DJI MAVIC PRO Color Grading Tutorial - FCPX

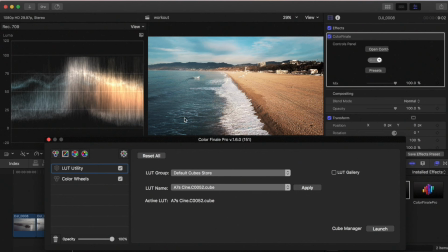4:05 What this does is it gives you more of a cinematic image so the blues will turn very blue and the you know the oranges and the yellows will get more orange and yellow so you can see what I've done here. Taking this it's added contrast it's given that you know nice little punch to the image and what from here what I'll do is I'll
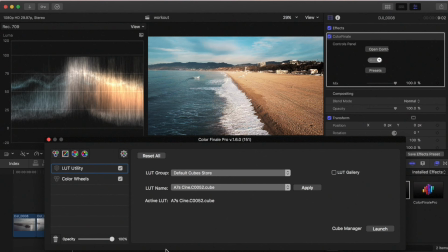4:23 dial pack the opacity of that LUT so I don't necessarily want to go full-on with the LUT at a hundred So I usually dial it back somewhere in like the 50,
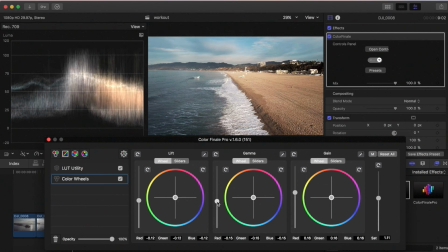4:37 go back to the color wheel, from here I'll dial back the mids,
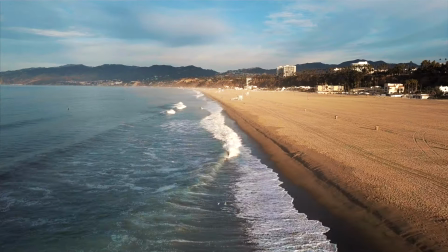4:46 there we go. So now there is my shot.
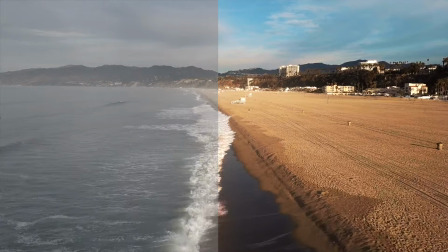4:55 Alright guys, here's the before and after.
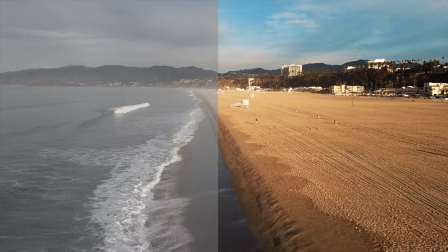4:57 You can see the huge difference it makes to do some color grading to your footage. it instantly gives it that pop and now if you try to do this in
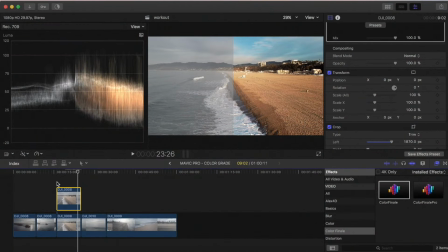5:05 camera with the Mavic there are settings for like vivid and to boost saturation and boost contrast I would not recommend that you can see my other video I've posted I'll put a link in the description below where I show you every setting on the Mavic Pro and as soon as you
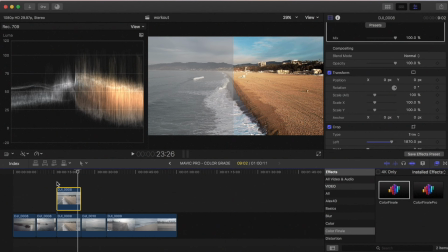5:21 start doing that kind of color grading in camera you start destroying the image and it looks horrible so I always prefer to shoot flatter in
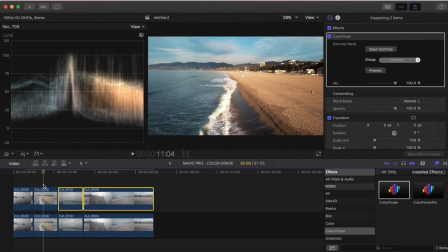5:29 camera, give it a little color grade in post. Okay, so now that we have this one color graded,
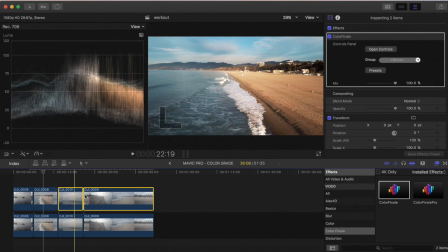5:35 what we're going to do is I just copied all these clips and added this base color grade to them.
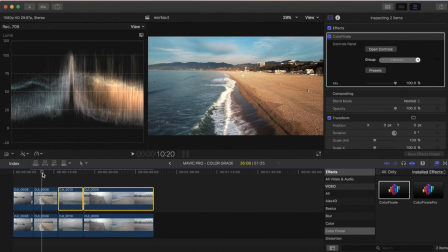5:44 So my process from here is, you know, once I have my look and what I like, I'll copy it to all the clips and then just dial it in on a clip by clip basis.
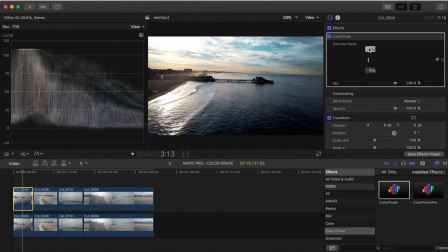5:52 So this one's higher contrast, we're going to have to go in and tweak it.
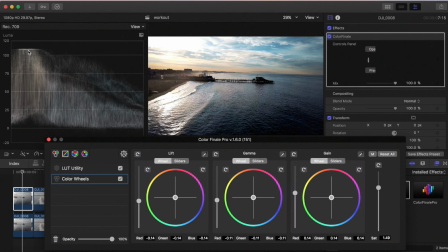5:57 we will go to color wheels and you can see that where this image lies on the
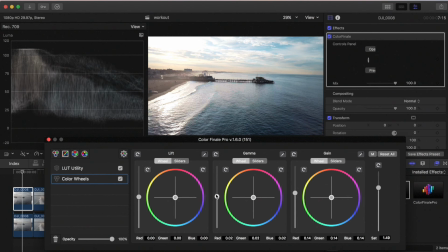6:06 waveform I'm gonna bring up some of those blacks and it's more the mids I'm gonna this is a higher contrast scene so the blacks are really gonna be crushed in it
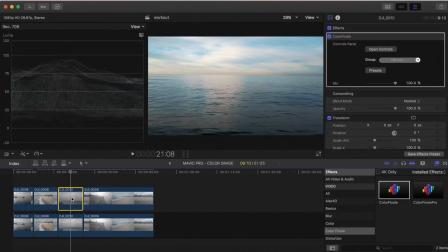6:17 on this one it looks pretty good what
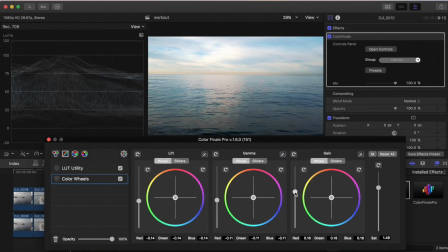6:24 we can do is maybe add a little bit more or contrast, and
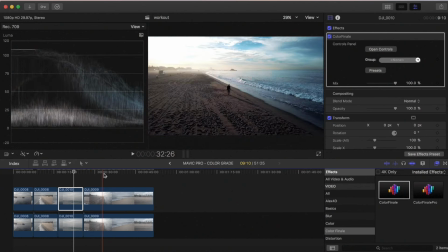6:32 then this one here. So when you have a shot like this that has going from super contrasted back to super bright,
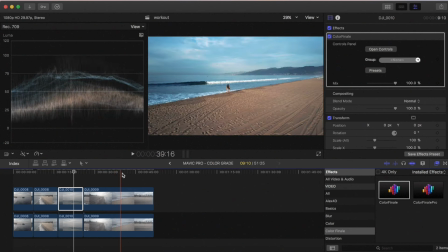6:42 what I tend to do is look at where I want the color grade to be dialed in the most.
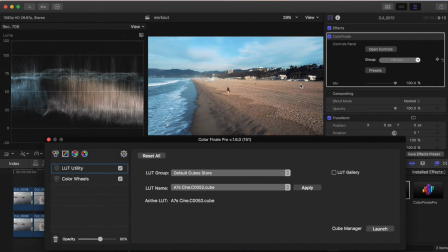6:48 So let's say, like, right around here. So this is similar to that first shot that we graded.
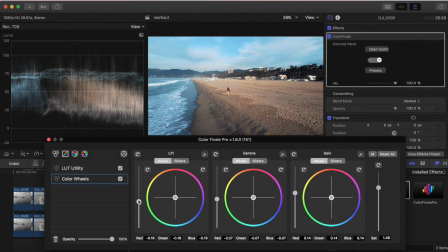6:56 I think it looks pretty good. I might just dial these in a little bit. As you do this more and more, start paying attention to this waveform and really using it as a guide as you're color grading.
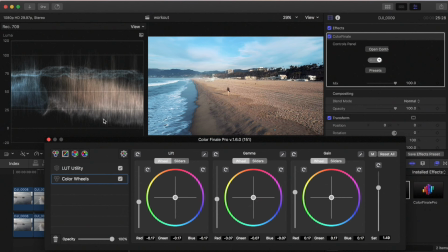7:10 It's gonna be one of your best friends, just because being able to see the highlights and being able to see the darks makes a huge difference when you're grading footage,
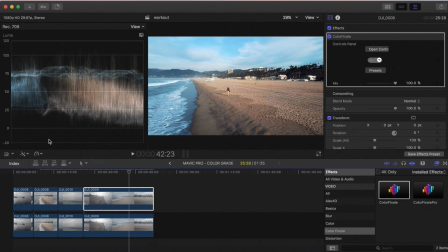7:19 especially doing quick grades like this where you just wanna go in, make sure the contrast is good, add some saturation, add a LUT, and move on.